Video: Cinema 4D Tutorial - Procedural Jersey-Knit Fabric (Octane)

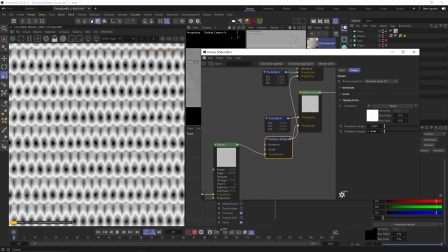4:12 Let's add values, but as negative to the Y range of the distorted UVs.
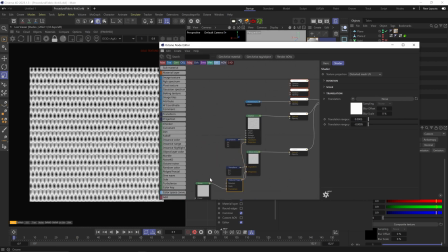4:17 All right, let's add this noise to a UVW transform, which essentially duplicates it.
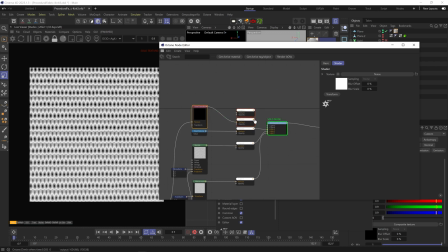4:22 Plug that into the fourth layer. Change the blend to difference.
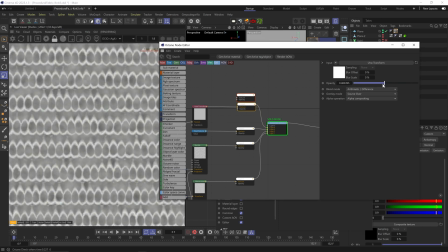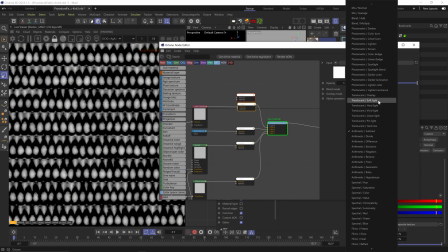4:33 Let's try darken.
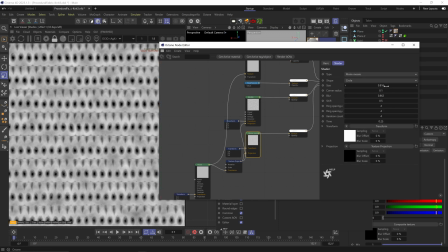4:37 And let's play with the size and blur of the moire shape.
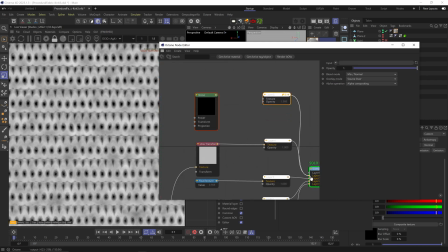4:43 Okay, another noise into the fifth layer. Change type to chips.
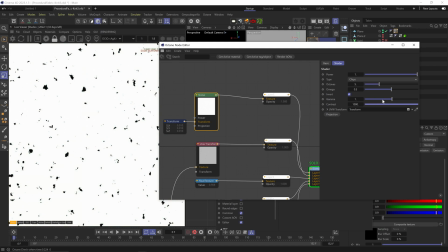4:49 Scale way the fuck down. Invert contrast way up and up the gamma till we get these tiny faint specks all over.
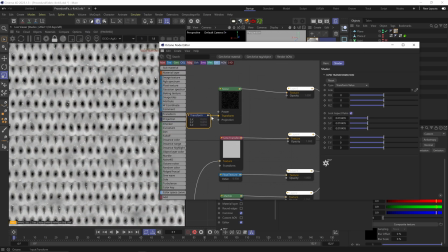4:58 Change the blend mode to add. And now we just spread them all over the whole pattern we created just to break it up.
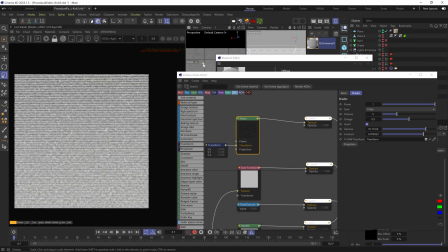5:04 And we can play with the settings a little until we get something that feels right. Cool, now let's put it on the main fabric model and see actually how it looks like.
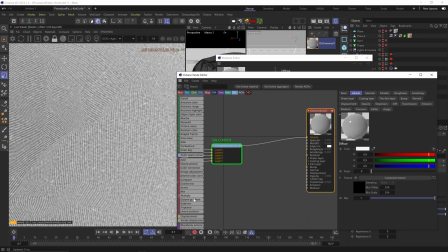5:15 Let's plug the whole thing to the albedo through a gradient node and use a mix of dark and light colors.
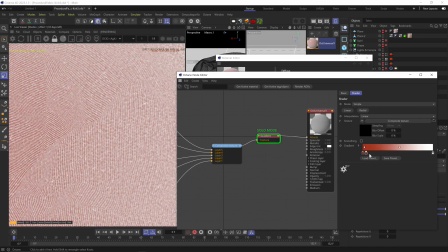5:21 I like to use mostly a subtle transition from dark to bright and just have a much darker and much brighter notch clamped all the way at the ends.
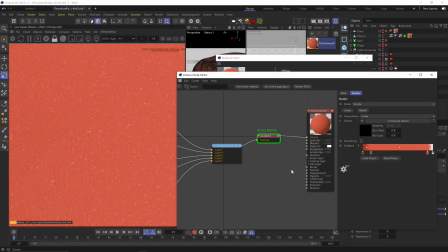5:29 So you can see only these slivers are darker and only the specks are white and the rest is just kind of a single color.
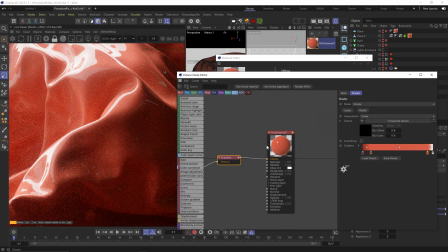5:36 Okay, too shiny.
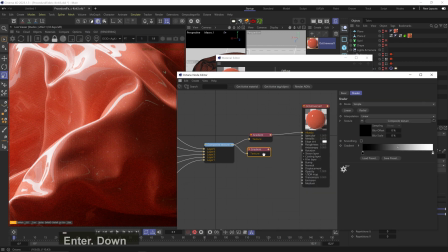5:37 Let's also plug this to the specular channel through a gradient and truly choke the blacks and maybe bring the whites in just a tad.
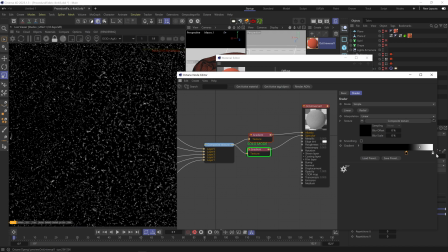5:45 And maybe not fully black, but certainly very dark. You don't really want any real specular highlights in most fabrics, but I do want to have this very, very fine, subtle kind of dust of glint that happens a lot of the times.
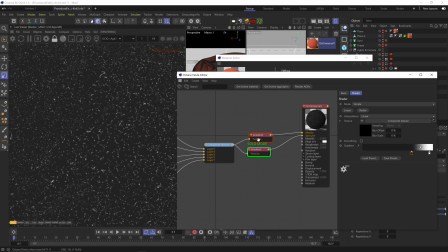5:57 I think it has to do with the way really tiny pieces of fiber react to light, but I'm not really sure why. Duplicate that gradient and plug the whole thing to the roughness through the gradient. Reverse the notches.
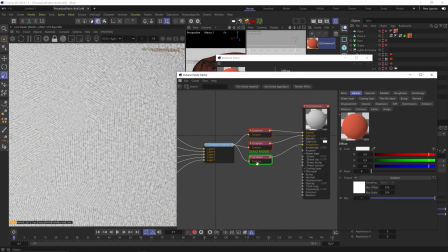6:11 And use the same one on the bump channel. And again, reverse the notches and make them black and 50% gray.
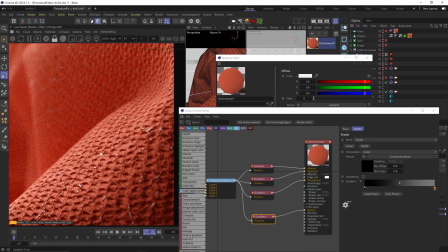6:21 And okay, you start to see the pattern. If you go to a macro zoom, it won't look that good, but we're not aiming for that with this method.
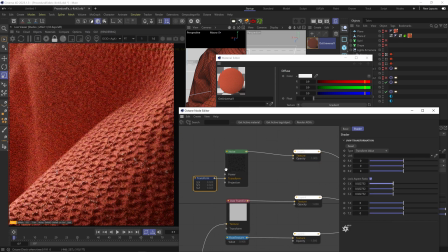6:29 Let's scale down the top noise and break it up using the larger noise under it as a mask.
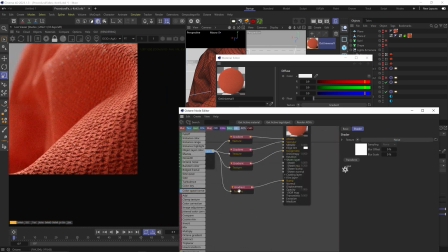6:34 And now really it's just about fiddling with the details till you're satisfied. Turn down the bump.
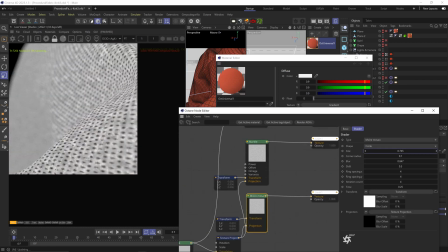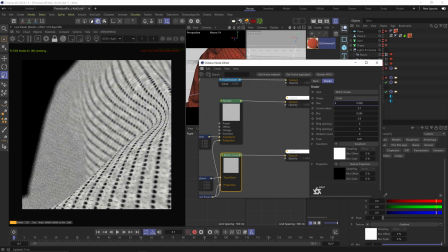6:48 Maybe increasing the blur and the scaling down a bit. Move the dots around a bit.
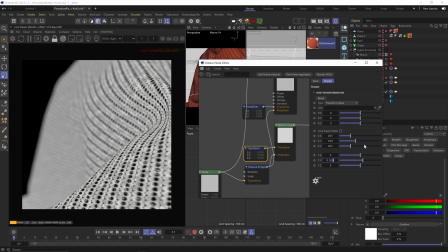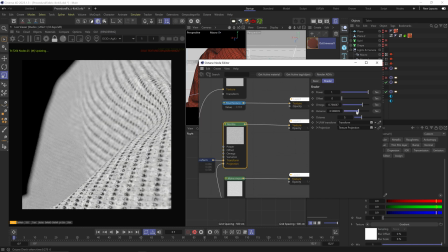7:01 Let's play around with the noise detail in the marble node. Maybe nudge it around a little bit.
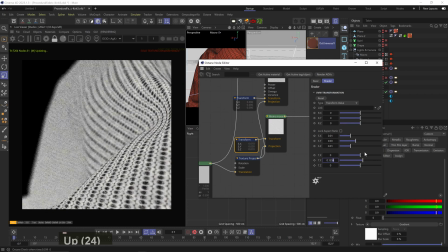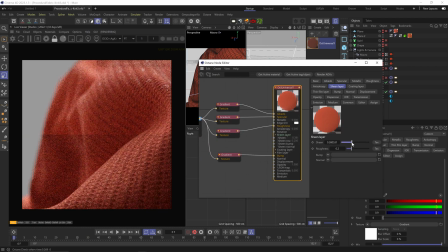7:15 Okay, let's bring in some sheen. And yeah, that definitely adds a little touch.
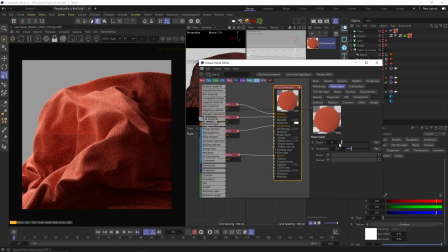7:21 It kind of fakes the way that tiny, tiny fuzz on the surface catches the light at an angle.
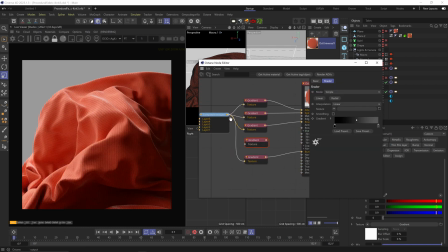7:26 But let's use one of these gradients and plug the composition through it into the sheen roughness channel. Make it white to medium dark gray. And now the sheen spreads more on those knit rails and spreads less in the crevices.
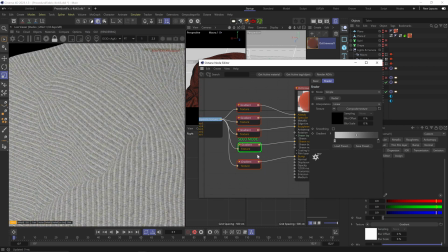7:40 But what if we invert it? That might look cool. And use the bump on the sheen bump as well.
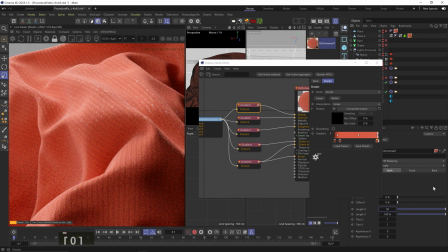7:52 Okay, let's scale down the whole texture using the UV length slides so that everything scales down proportionally, including the distorted UV nodes.
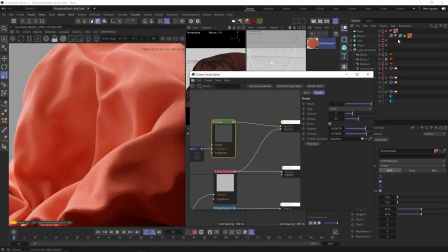8:01 Honestly, it looks sick. It's really just about experimenting now till we get cool looks.
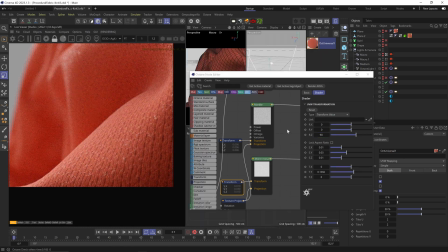8:06 Like, let's rotate the moire dots, and that looks really fucking good.